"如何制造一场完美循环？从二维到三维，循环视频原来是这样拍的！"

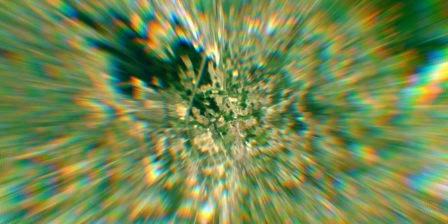240s
我们让地规循环更充分地延展通过后期处理了天空再回到眼球的衔接但是如何让实拍做到像史蓝画一样
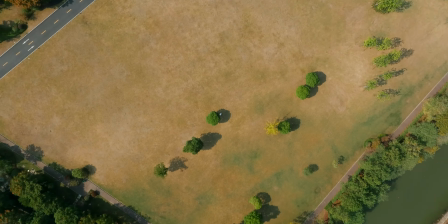249s
能够无限放大这需要一点巧劲我们截取了航拍视频的第一帧在放大的过程中像素缺失的地方拍下相似角度的高清照片
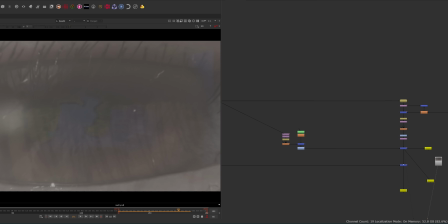257s
来填补上去把它缝合最终在视频高速拉伸的时候动态模糊可以帮助我们自然地让这两者结合到一起
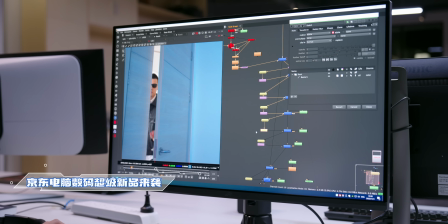264s
值得一提的是我们这次后期设备使用的是ROG XG32 UQ显示屏不仅具备细腻清晰的4K分辨率
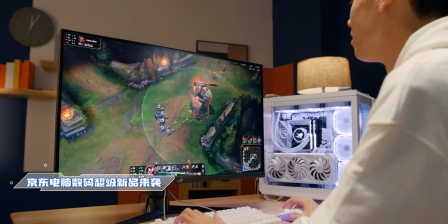270s
同时还可以提供160Hz的高刷新率拥有强劲实力才能够畅快游戏现在我们已经了解了几种循环视频的制作技巧恰好英雄流氓S12世界赛正在进行虽然LPL的战队今年都遗憾地淘汰了但是这不影响大家对游戏的热爱我们做了两段英雄联盟主题的循环壁址让之前在电脑旁都是以手办形式出现的游戏角色能够在这个一平米的桌面上和这个主机互动起来
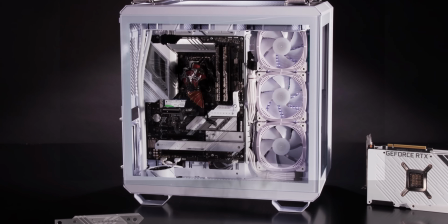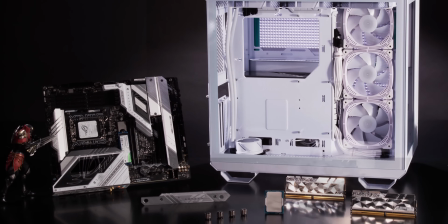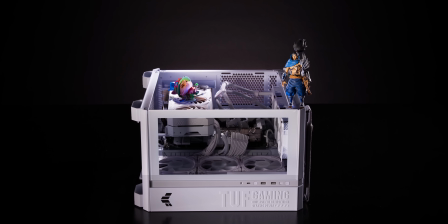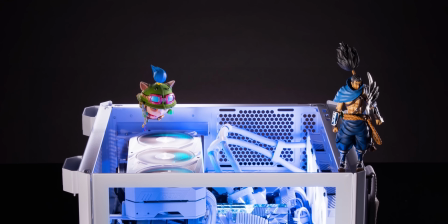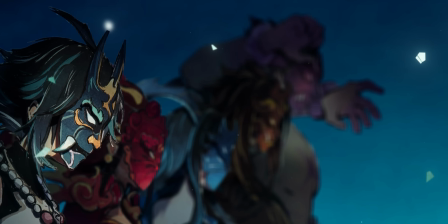332s
不知道你看完怎么样这次我们依旧找到了蒸汽工厂的老师们来一起制作那循环定格看似只要做几秒钟我们之前做过那么多次定格
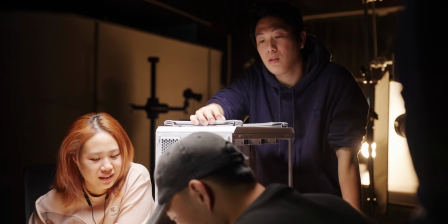340s
以为这次会做得比较迅速一点但是等到方案敲定我们制作时间只有7天左右定格动画制作又是一个非常耗时的过程
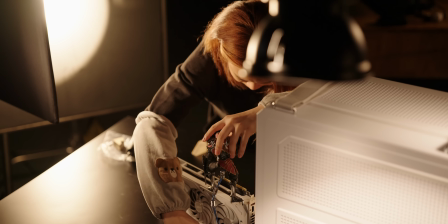348s
所以给这次挑战增加了不少难度但是好在京东物流的配送非常省时省心
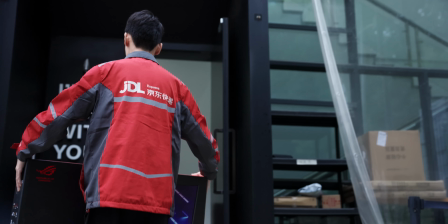353s
及时送达原本我们担心会有耽搁结果第二天一早就到公司门口
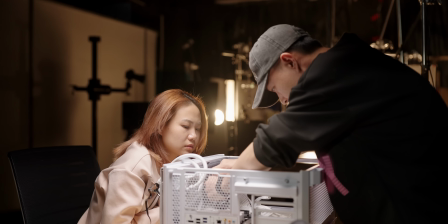357s
堆了各种快捷所以很快的我们完成了装机并且京东电脑数码覆盖的品类权
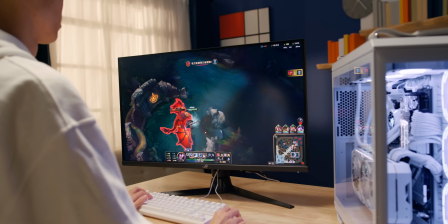362s
货权 正品保障 新品上新快才能让闪光一批你的活动能够顺利进行有关定格动画的制作我们这次就不展开了你有兴趣的话可以去看看我们往期的节目而循环定格动画的制作思路最特殊的一点
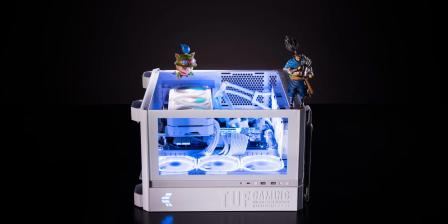375s
就是你要先选好适合循环的内容除了刚才的三条我们还设想过比如说不停地打断回程
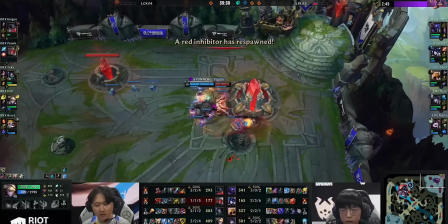381s
机器人虐拳甚至水晶复活水晶复活了
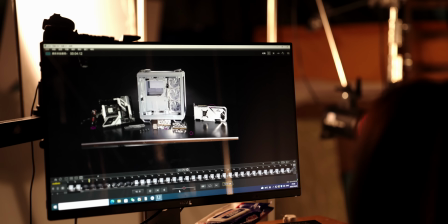388s
另一方面想要做到自然循环的剪辑点就特别重要这两个短片都是采用重复动作的原理来完成的
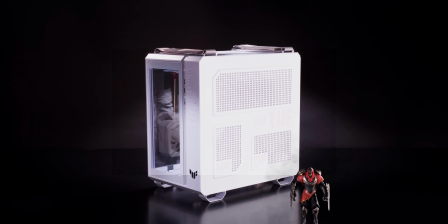394s
比如《引流之主节》的片段里面我们就把节设想为经验老大的装机流水线操作员机箱移走后跟机箱复原前
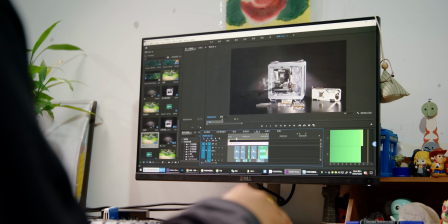401s
桌面都是空置的而这重复的一帧就成为头尾相接的关键在亚索跟提摩的这两个片段里面
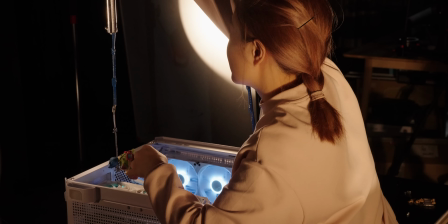407s
重点则是提摩倒下的瞬间这个瞬间的制作需要动画师首先拍好躺倒的姿态把这一帧单独提出来
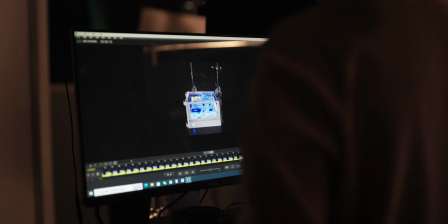414s
放在提摩下落的结尾处然后就是不断去测试哪种坠落姿势能够最顺畅的衔接上以此来完成动作的循环
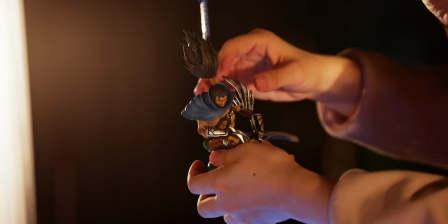421s
定格动画需要逐帧去制作循环定格然后把设计的注意力放在了针和针的巧妙结合之上这和定格动画本身就有契合点所以算是一个非常有意思的经历好 感谢你的观看那么以上就是本期节目的全部内容相信看完以后你也应该可以尝试做一点你自己的循环视频也许我们应该做一个真级挑战只做循环视频这个视频应该会超级长也感谢京东的支持双十一买电脑数码新品来京东超多惊喜等你解锁即日起到11月11日京东电脑数码超级新品来袭还有至高24G免息已久换新至高补贴千元等专属福利想了解更多电脑数码新品唤醒你的闪光一平米赶紧逛京东搜闪光的一平米吧那么我们下次再见